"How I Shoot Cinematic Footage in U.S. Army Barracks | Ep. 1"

I think it's an obnoxious kind of shape. That's why I go with the DJI mic, profile or silhouette, because I just like the size of it. It's smaller and it just looks better on a t-shirt or wherever you have it. So that's why I went with these, even though I do like the fullness of the Rode mics. But with the new settings now, I just wanted to test how this sounds and get a feel for that in post. So yeah.
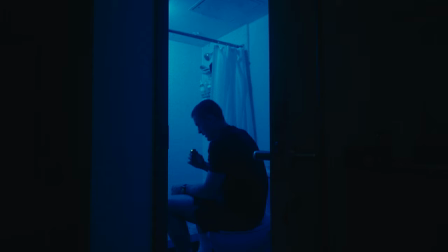Okay, so on this shot, I got the iPad in here with me. I was looking at it while I was shooting. I went for this shot intentionally, or I kept it at least, because I know that it's not framed right.
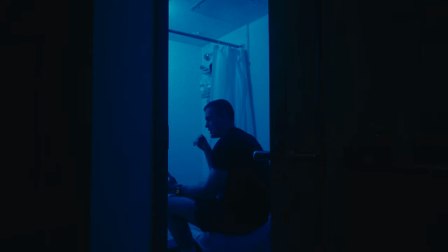My ankle's getting cut off. But I wanted to keep myself kind of low in the shot to, carry on with this mood of kind of somberness, of kind of sadness, or something going on. So I wanted to keep myself low in the shot. To see how that would look, but now I'm going to try a different angle and see how that looks.
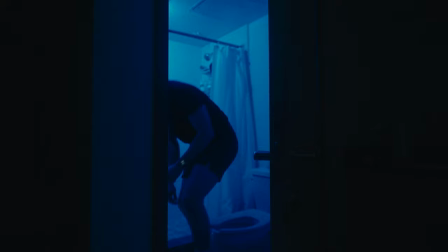So let's do that live on camera. I'm going to see how that looks while the camera rolls.
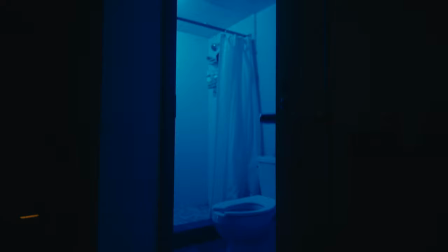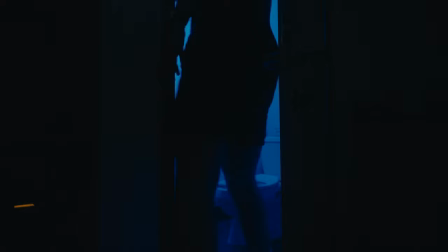Oh, I already think I'm going to like this even a little more.
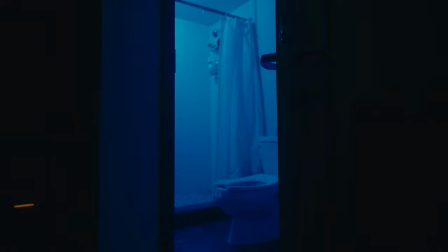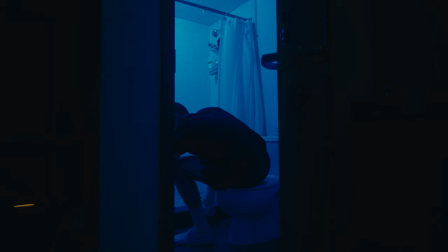Man, how do I get this camera to focus on me? Oh, there we go. That's nice. I like that. Okay, I think I like this more.
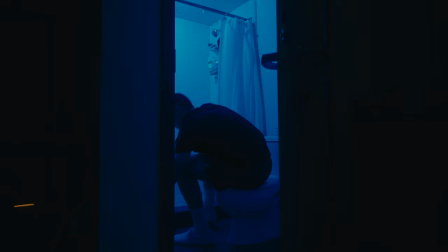So let's go with this shot for a sec. Use the left hand to kind of, because if I use my right hand, the silhouette's not as powerful. If I use my left, it's a lot more powerful. So let's stick this out for a sec.
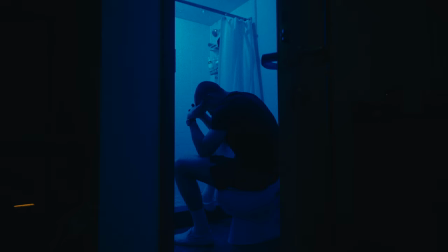kind of wanted to see how that looked. I wanted to see how that looked with the two arms, or like two, something like that. I think it went well, but the posture of this, the color that I'm wearing too, that's not really intentional, but it adds to the silhouette nice.
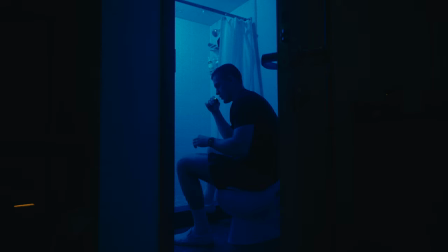Let me bring that back a little closer. But the silhouette, the dark color of my shirt, the dark gray of these shorts, contrasts well with obviously the backlight of the blue, and the blue off of my skin color also helps be like a neutral,
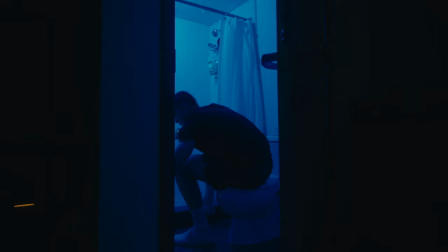like a middle ground, mid-tone in between those. So I really am liking how that's looking. I'm liking the center composition. I'm liking, you know, the darkness of the frame over there around the corner and the darkness of the frame behind the door. And I think I would even, maybe I did or maybe I will add something to block that, you know, orangish, yellowish light out in the hallway and block that out to really concrete this
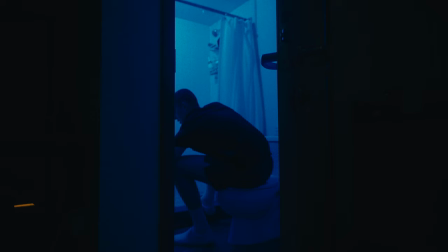composition, this frame a little bit better. Let me have this focus on me because I think it's not. I think it's having a hard time focusing just because of the lack of light on me. But yeah, I really like how this frame looks, and I'll see how it looks in post. But from what I'm looking at, this looks pretty dang sweet. I'm going to bring another light in here and see what it looks like with a warm light, having two lights, and see how well that works.
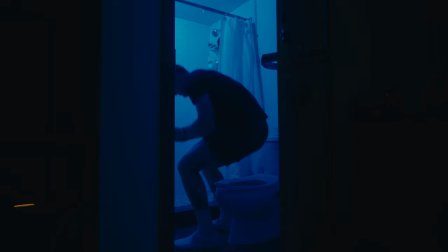So let's try that out.